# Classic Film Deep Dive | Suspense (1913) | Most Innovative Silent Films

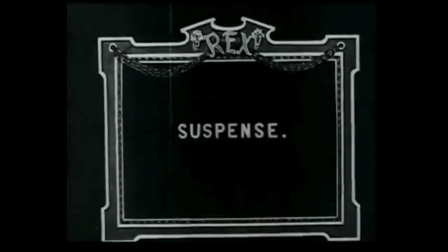now then welcome to movie things what i done learned title self-explanatory suspense is a short film from 1913 directed by louise weber weber weber i don't know here we go one titles are very important it's called suspense so from the get-go you know what you're getting you're going in there expecting
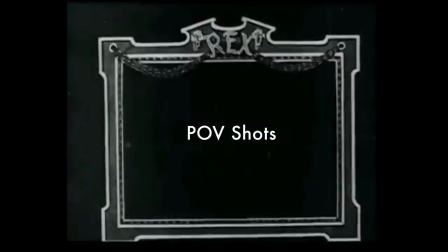to be suspended two pov shots can look really cool like this one that sam raimi didn't
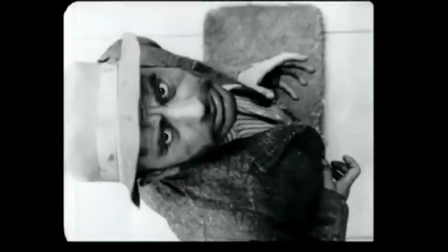invent by the way neither did tarantino also if they're done well they can really draw you into the action like these.
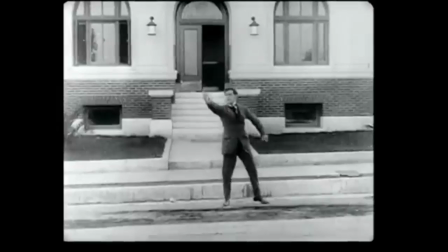3. Cops are as much use back then as they are now.
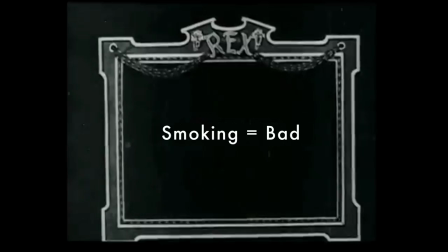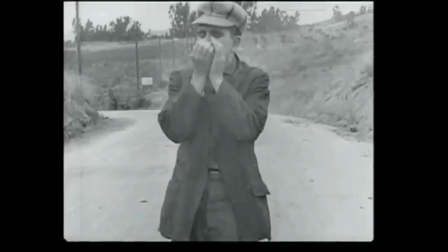4. Smoking can lead to bad things. 5. Cross cutting is a brilliant technique for creating tension.
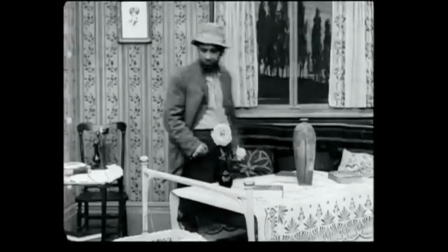It allows the audience to be in two places at once where the characters can't be so you hide the information from the characters.
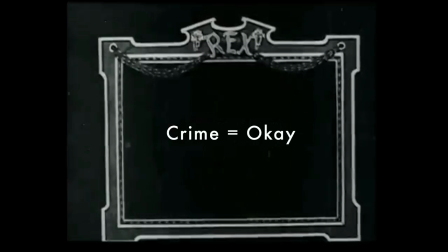The distance between the two characters isn't known. All you know is that the suspense is escalating every time you up between them because you're manipulating time theft vehicular assault
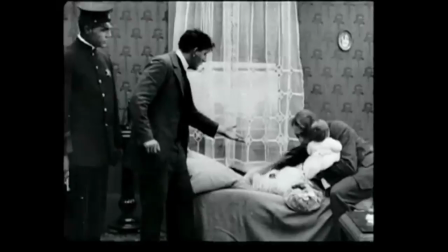resisting arrest and dangerous driving are all fine as long as your intentions were pure that's
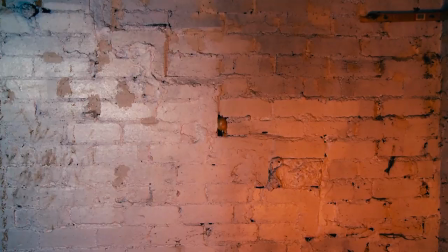what i learned about suspense peace now then if you like video then click subscribe if you didn't like it well then ball golf no don't really subscribe anyway